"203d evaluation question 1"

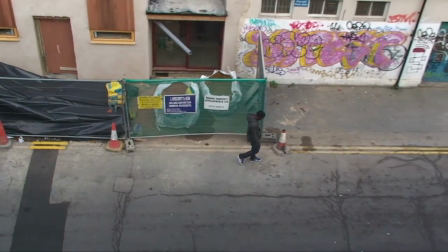to our front door every night, asking for our money. What is going on? That's just the boys, isn't it?
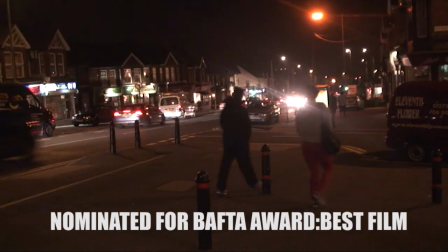Come on! Well it's not the boys, is it really? Because your boys don't steal from you. I know. I've been in trouble.
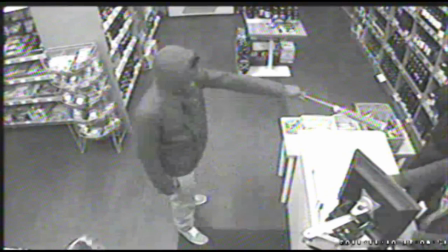We're being invented, I need to make a lot of money, 45 grand in the next few days, can you help me out?
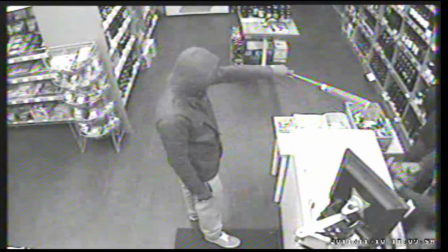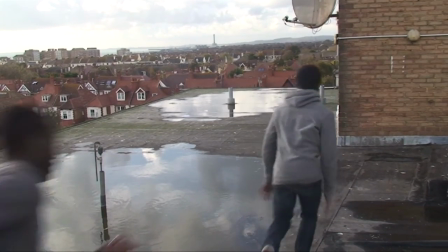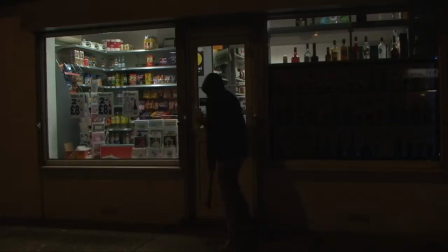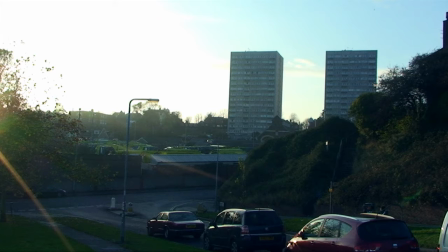The soundtrack for our trailer starts at the establishing shot where it introduces the setting and main character. We started at this point because we wanted our audience to be engaged at the start of the trailer, to the end. We sped up the establishing shot to give it a sense of time passing by in the location. In this scene we only used non-diegetic sound.
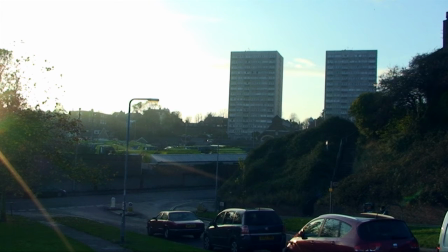This shot is stereotypical of our genre due to the large council flats and recycle depot which shows a working class location. The location shows a similar setting to the film Bullet Boy. As you can see the large block of flats is a main representation as it signifies working class people.
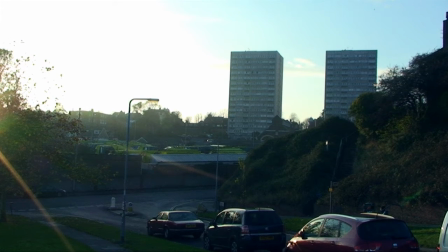The cars moving faster represent time moving quicker which fits with the title of the film. Long shot of the place where the film is set. High-rise buildings on the far right-hand side, leaving a patch of negative space on the left-hand side, which we could have used to put a title card.
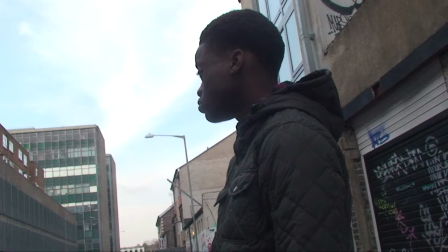Low-angle 180 shot, introducing our main character. This shot was deliberately framed to make the background urban decay and vandalism.
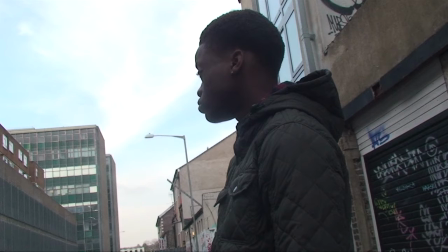For our main character, we used a black youth. Black youths are typically demonised by the media. He is chewing gum, which represents him as cocky, confident and rebellious.
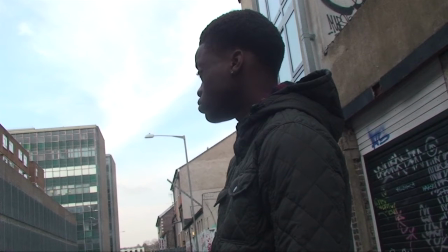We've also used a young character as our target audience is mainly young adults so he would relate to them more. A big influence of our film was also kiddohood and the main character used in kiddohood was also a young adult. Over the title there's voiceover of Nicky saying you're 48 hours which directly introduces the narrative of
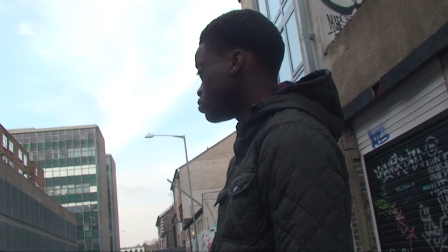the trailer and this also runs through the 360 shot of Kelvin and over the extreme close-up of Nicky's face. In every shot we made sure we edited every movement to match the pace of the trailer. Throughout the trailer we had very little diegetic sound because we wanted the soundtrack to be our main selling point because of its youth audience.
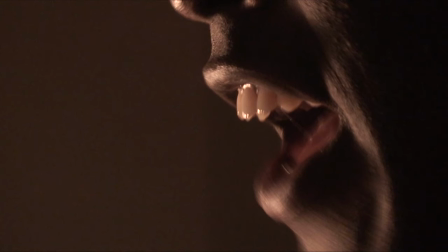The dream close-up of Nicky's lips was inspired by a shot in Bullet Boy. This shot only shows Nicky's lips to make him seem more mysterious and intimidating without using mise en scene and only using cinematography. The fact that this character is saying, I will kill you,
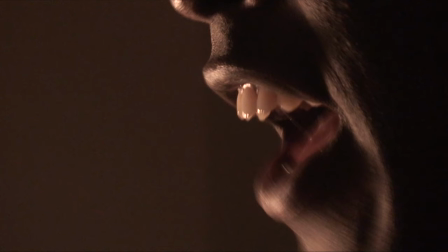reinforces the stereotypical characteristics of a loan shark of being dangerous, powerful and dominant.
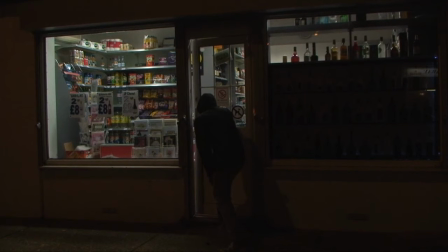This shot is a mid-establishing shot of Kelvin walking into the shop with a baseball bat. This shot is of a working class corner shop which fits with our genre.
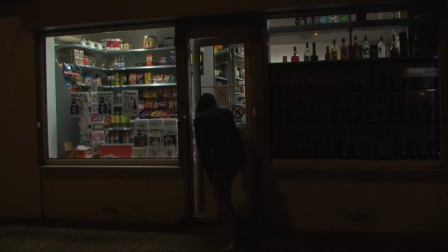The character has a bat in his hand and is still dressed in a hooded jacket and tracksuit bottoms, which gives the viewer a clear understanding of violence. also given an idea of violence is the dark location which is mysterious or eerie to some people which can give a feeling of discomfort.
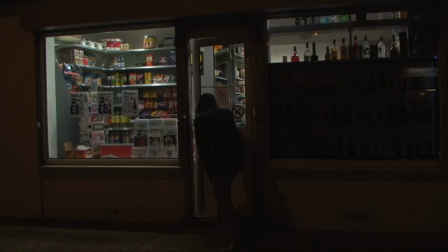In the short where Kelvin rushes for the shop door we have some diegetic and non-diegetic sound of Kelvin demanding money from the shop owner with the soundtrack in the background. We've done this to keep the pace of the trailer and also alert the audience what the characters are after.
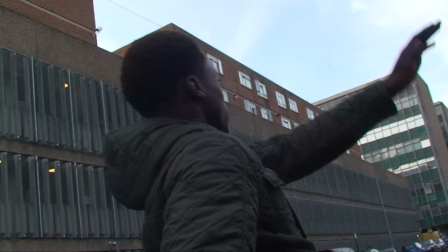This low angle mid shot of Kelvin was framed to show the high-rise buildings in the background this shot of him kicking the can represents him as antisocial and frustrated this could fit in with his struggle
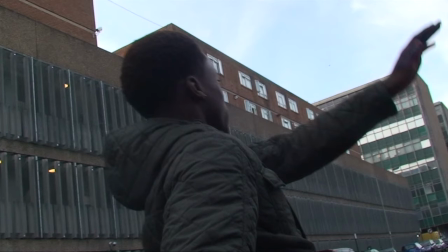that he's having to cope with in the narrative in the shot where Kelvin kicks the chewing gum we made sure that it matched with a drop of the soundtrack to signal the beginning and increase in tempo and the atmosphere
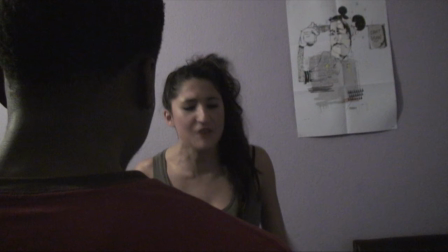shot shows Ellie's expression you're more real and means the audience can empathise with the characters. Here the character is shouting very loudly which portrays her as very anti-social and aggressive which is quite typical of a working-class character.
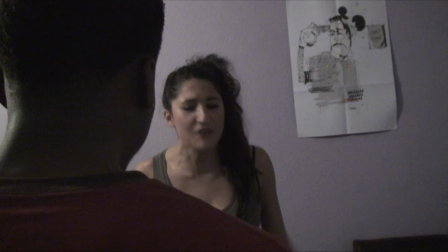She also has her hair up very high with makeup which is quite stereotypical of working-class people as it's a very chavvy appearance. The chavvy appearance came from the influence of the films we researched initially such as Kiddlerhood, Adulthood and Bullet boy.
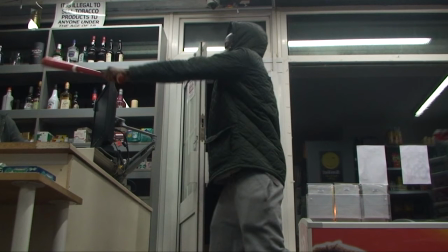The low angle mid shot and Kelvin is centered in the screen. This shot in This is England where Combo robs a shop. The colour of the bat is red. The colour red The colour red symbolizes violence and anger.
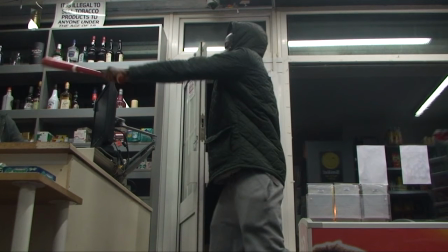This is significant to the film because this colour is a physical embodiment of the character's emotion. The signs located around the shot are almost a hidden message containing words like illegal and smile you're on CCTV. They are all cautions yet he is still breaking the law.
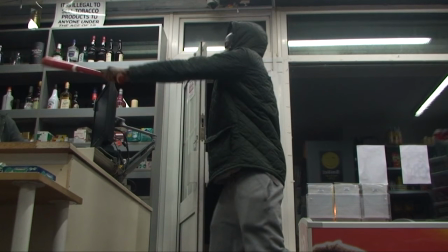The criminal activity of robbery in this shot is very stereotypical of working class youths, especially in struggling situations. We have used the character of an Indian ethnic origin, which is stereotypically depicted as shopkeepers by the media, so we have used this as a convention.
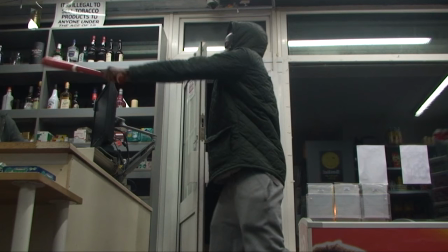of social realism. A big influence of this shot was kiddardhood as the very symbolic weapon used was the baseball bat so we've taken this on in our trailer.
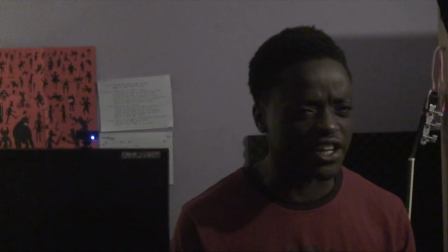This close up of Kelvin shows Kelvin's expression and he's placed on the far right third leaving a patch of negative space where we could have put a title card.
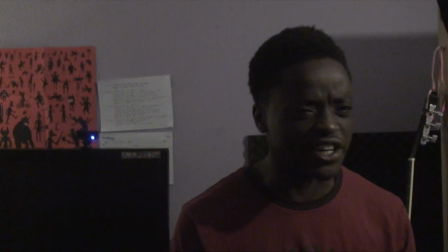This shot includes technology such as the webcam and the TV. This would relate to our audience as we've targeted young people. Again, Kelvin is wearing the colour red which represents violence. As our character is arguing in this scene, it represents him as quite anti-social and aggressive.
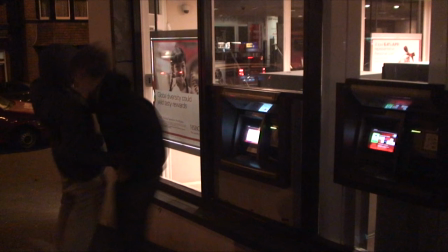The relationship between Kelvin and myself being mugged. This scene is located at a bank to show him stealing money from someone. The dark location represents crime and danger.
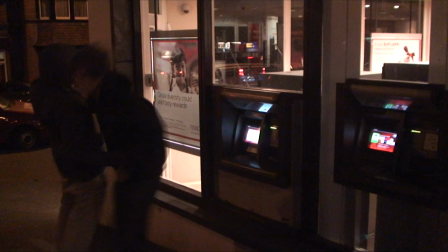The criminal activity in this scene is again stereotypical of a social realism and a working class character. The fact that he's got his hood up also portrays him as quite dangerous. In the shot where Kelvin punches the stranger at the ATM there's a flash to help portray the impact and shock of this act.
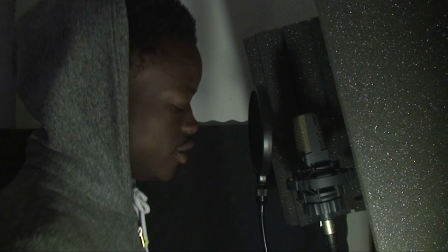This close-up of Kelvin rapping, This is a close-up of Kelvin rapping. Eyes placed on top third, and the grey hoodie with the grey soundproofing help to frame the shot nicely and focus the camera on Kelvin's face so you can read Kelvin's expression.
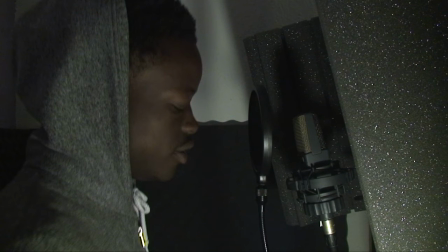Rapping is a hobby based, which is quite stereotypical of black cubes. The fact that he's got his hoodie up is stereotypical of thugs and portrays him as quite rebellious.
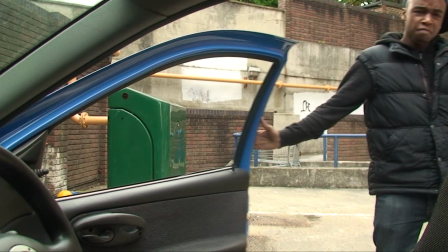This is a static midshot of Dex closing his car door. The doorway helps to frame the shot nicely. The urban location is perfect for a social realism genre, as the location is gritty, which shows working-class people.